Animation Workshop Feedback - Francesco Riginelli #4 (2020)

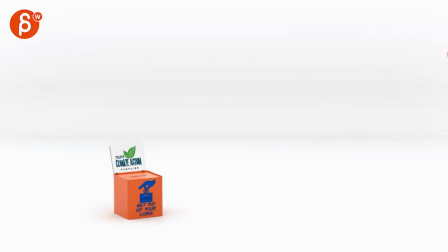0:03 party. There's sound here. Let's watch this first in full.
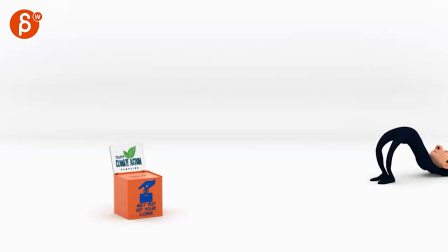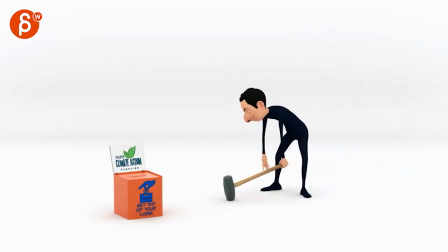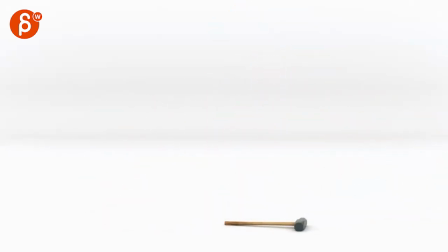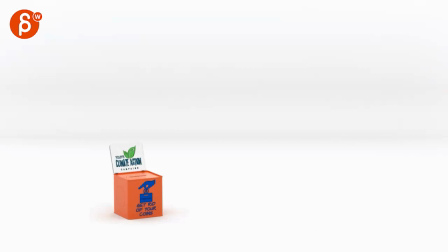0:21 Funny thing is, now that he adds sound, for him to go, ah, he got that change in just the sound. He kind of accentuates how he doesn't do much,
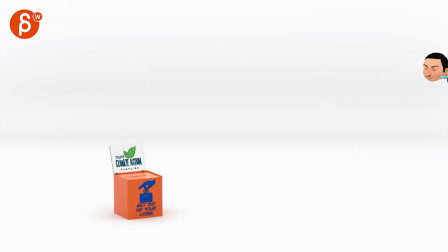0:35 where it's just kind of an expression and nothing going on in the head, where I would go, that expression, but also brings up the nose, where we take the head up a bit, ah, and then come back down, which then that down can lead into his exit.
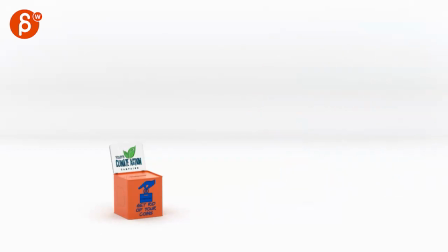0:53 Turn the sound off here. Oh, Pink Panther music there. So that'd be my bigger thing there. And it, you do have offset in the finger pose. It just feels like they're kind of come out and fold, come out and fold. Maybe that will be slightly different. Maybe not as straight out, just for contrast.
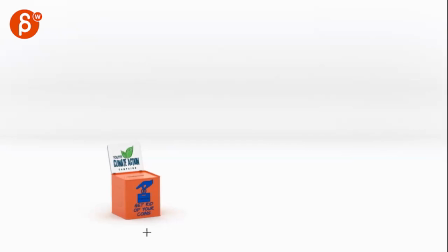1:14 And I'm going to bring that corner in here a bit more. I think it's okay. There's a gap there. Okay. I was looking at how closely that ear is to the edge.
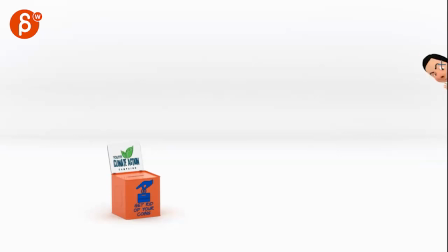1:30 This is super picky, but I feel like that head could be... No, it's okay. I was looking at maybe lower to get that feeling of...
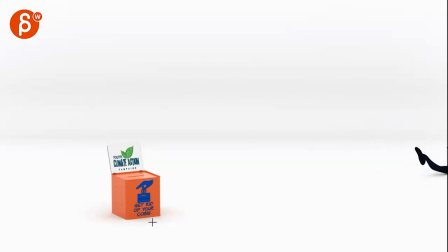1:45 Maybe not. I'll leave it at that. Super picky. Because it's... very close. Just want to be extra picky on things.
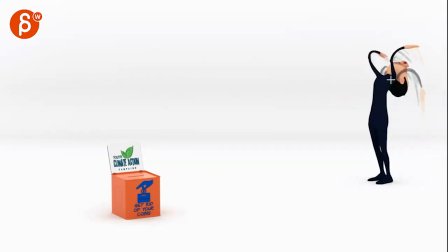1:53 It's cool. It's cool to see that you added more effects on that. But when you go into that, there's something tricky where you got some moments of tangents there.
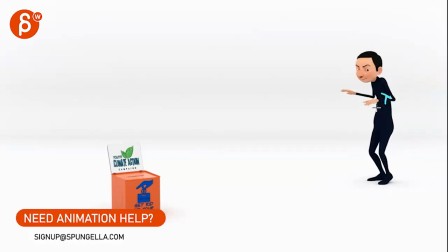2:07 Was this so dark?
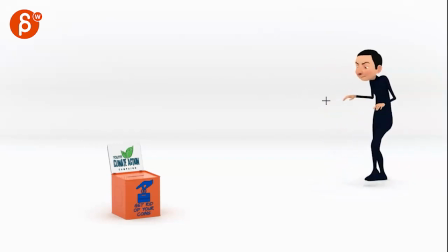2:11 Where we kind of losing, you know, elbow structure. I would keep that as clean as you can. Even something like this, that hand will be a bit lower. I don't know if you can, but have a little bit of a bend. They're very, very straight, those forearms.
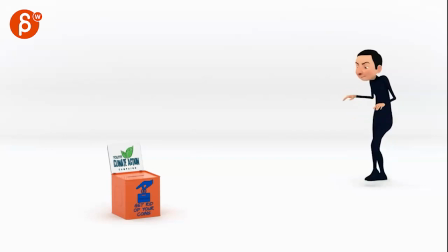2:31 But also the contrast where he gets into that run and then stops. But what I would do is go, and when he's here, have those arms a bit lower. Nicely divided, you know, not super twin like my drawing here, but they're offset but lower,
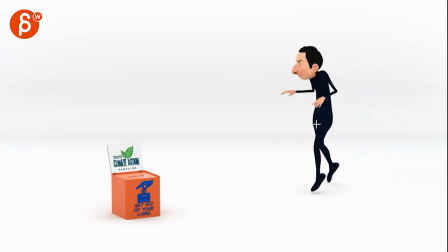2:50 so that by the time you end up being here, they're higher.
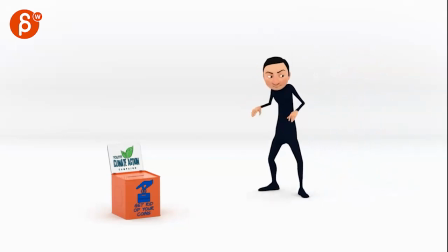2:56 It's like he gets closer to the box, he's a bit more tense, he's ready, and that tension is also reflected in just the angle of the arms.
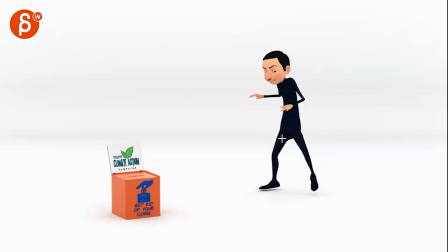3:08 This feels a bit harsh there, that you come to a stop, boom, and then immediately body goes over. It feels like you can go stop and this root will take a bit longer to recover, but then you can still go back and lead with the chest a bit more.
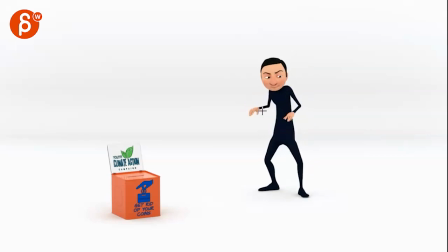3:25 So imagine there's a separation between the hips and the chest. And the same thing on the stop, or one of them. I mean, you can go cartoony and the root's gonna take 2-3 more frames to return. The chest is already going over, then the chest stops, and then the root is catching up to this.
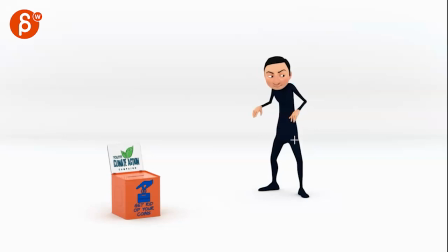3:42 Right now this all kind of stops a bit harshly there. And again, this feels like you might as well bring it further out and keep those fingers clean in terms of negative space and silhouette to not touch right there.
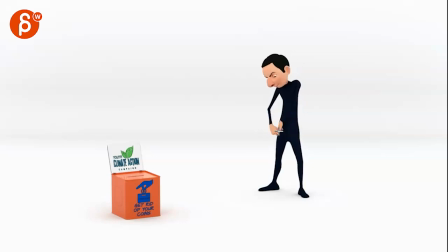4:00 And then it can go for maybe, but again, I think this can all lead into that.
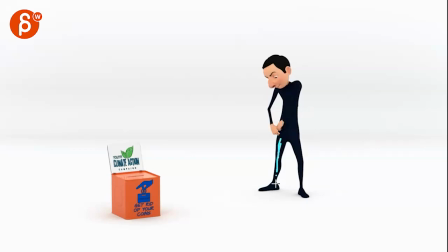4:06 And I would probably change the shading of the guy just to be slightly more volume, so we understand, we see where that arm is. It doesn't just turn into black here. It might just be my screen.
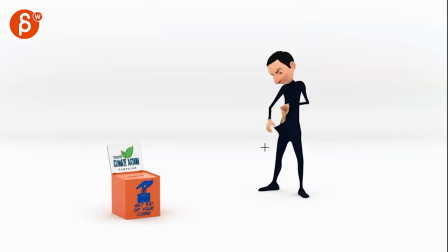Watch out again. If you can round those corners a bit, and this is a bit sharp there, and the silhouette gets kind of lost. I would look at your in between so that we always see the structure over that arm.
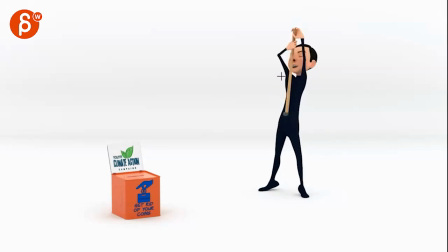And here it gets a bit IK, where it's very straight in its path there.
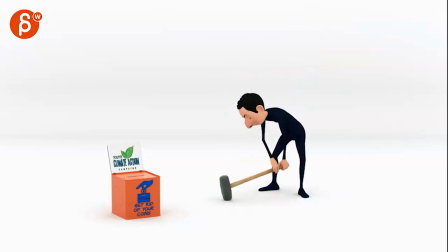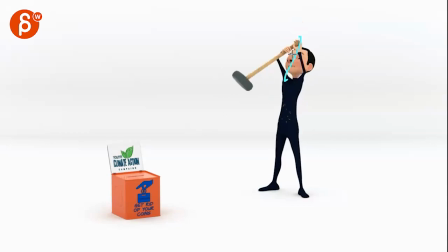4:56 And it feels like it has a little bit of a hiccup as it goes up. And then I don't know what it is here. Is it the the hammer. There's something about right around here. And it might just be that moment where this again travels fairly straight.
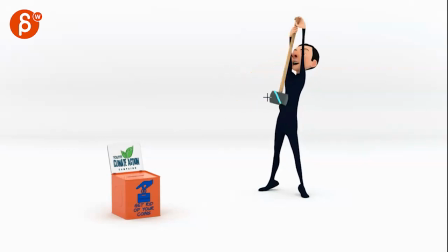5:16 Where we have some up. It's basically, I think probably this is what I'm reacting to. It goes up if you look at the block here and then goes straight. And then it goes back down. But just that moment through there. It's a bit of a weird pivot staying on that axis there.
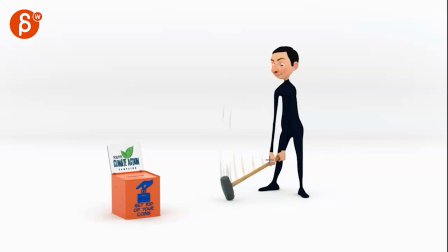5:34 This on such a stretch. It feels weird that the wrist is this way. I would really bring that all straight up to follow that line on that arm. And then on that recovery, you can see how much that forearm bends. That wrist would go a bit lower.
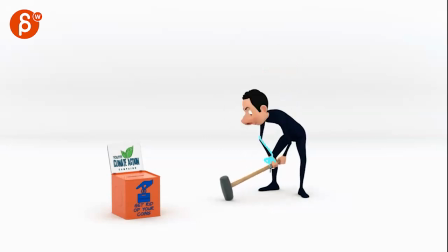5:50 You have a bit of a rotation there, but I'll push out a bit more to make sure that the fingers are a bit more attached and tighter on the grip. Feels a bit better on this one. But again, we're kind of losing the structure of that arm.
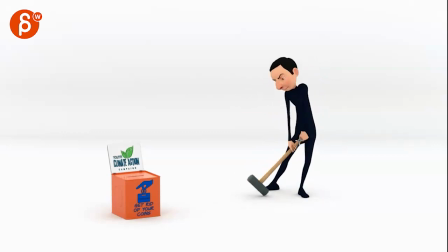6:11 This one, watch out, you're pulling this way. And then it hits a bit of a wall here. Boom! Where we just continue to ease into that a bit more.
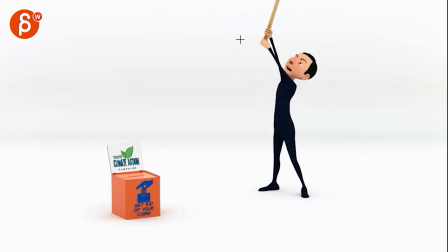6:22 And this one is, given that this is so heavy, and you bring it back, and then it goes back here, like this would really,
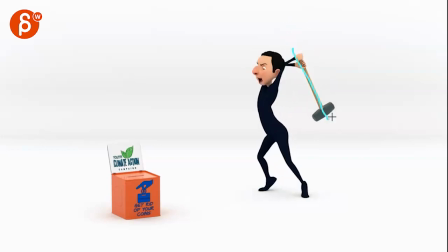6:31 this feels strange, where it just goes down that straight line here. And if it goes back and it's that heavy, I will continue on so that at this point, this thing is gonna swing and be almost like this.
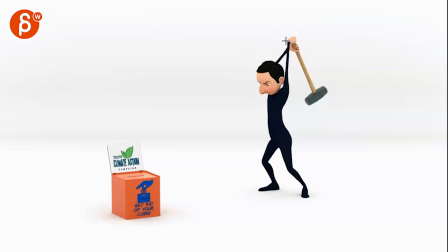6:42 Where it just, it's not gonna come down with those lines here.
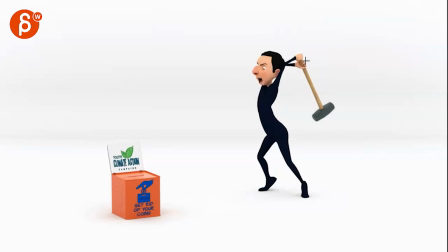6:47 If you follow that, where the spacing just kind of ends there. But it will continue to swing where it might, I mean, you want to keep a clean silhouette of his backside, but it might be at a point where it might even be this close.
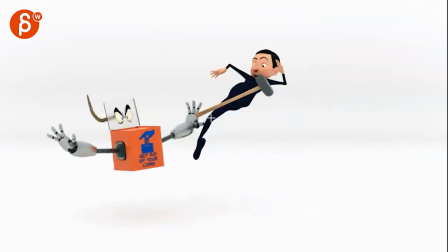7:00 And then you can get into that.
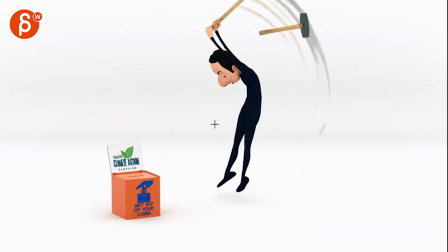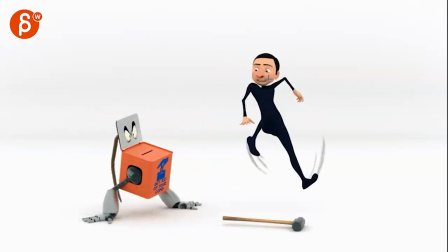7:09 And this one, watch out. This probably the shake. There's something where sometimes it is a shake, huh?
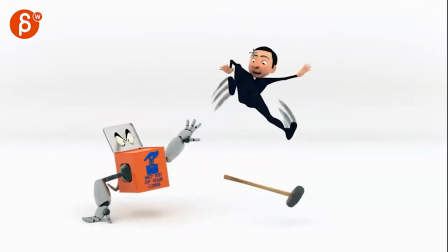7:16 There's just something where the head kind of feels stuck every now and then. I don't see that much in the horizon line, but just watch out that
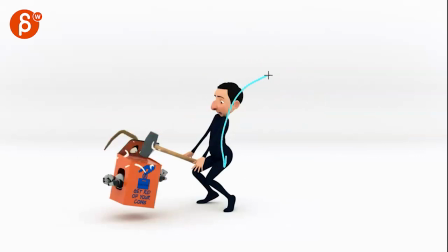7:26 I will give this an overall whoa feel this way and not have
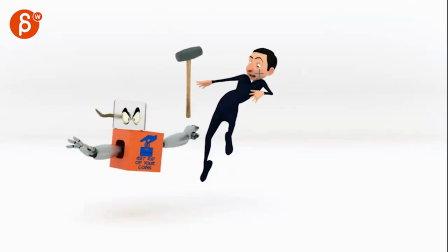7:30 a thing where it goes up and then kind of down and then stuck in space,
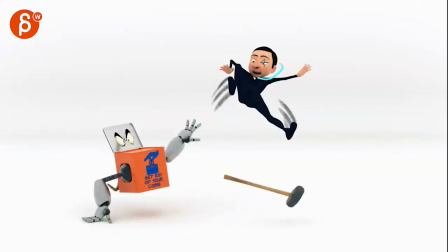7:35 especially through here where this is kind of stuck there. And then you go to the left and then down.
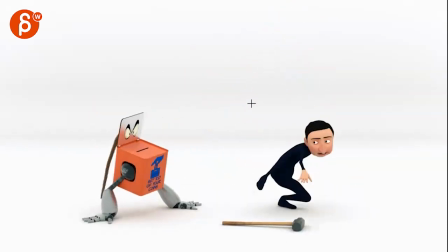7:42 And I know there's a shake. Just make sure that on the non-shaky camera, it has that right feel as it continues and doesn't do anything crazy.
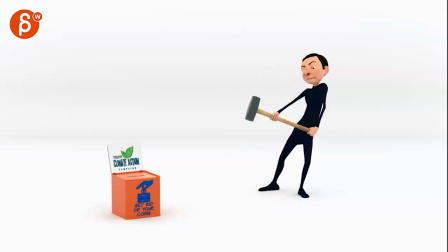7:52 And you might have to cheat it to camera and counter some of the spacing despite the camera shake.
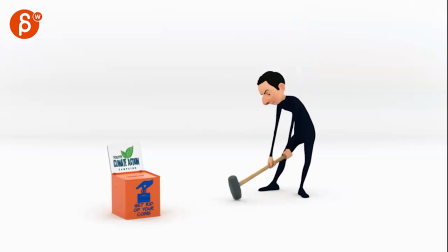8:01 I like that you're going here on your tippy toes, but as you continue here with stuff like that, this could be a moment where the toes can come up here a little bit.
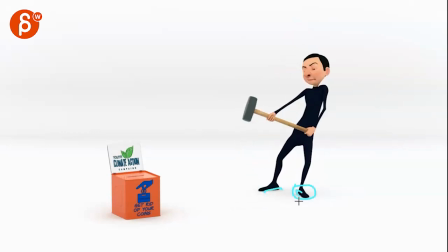8:08 There's going to be some compression and movement in the feet.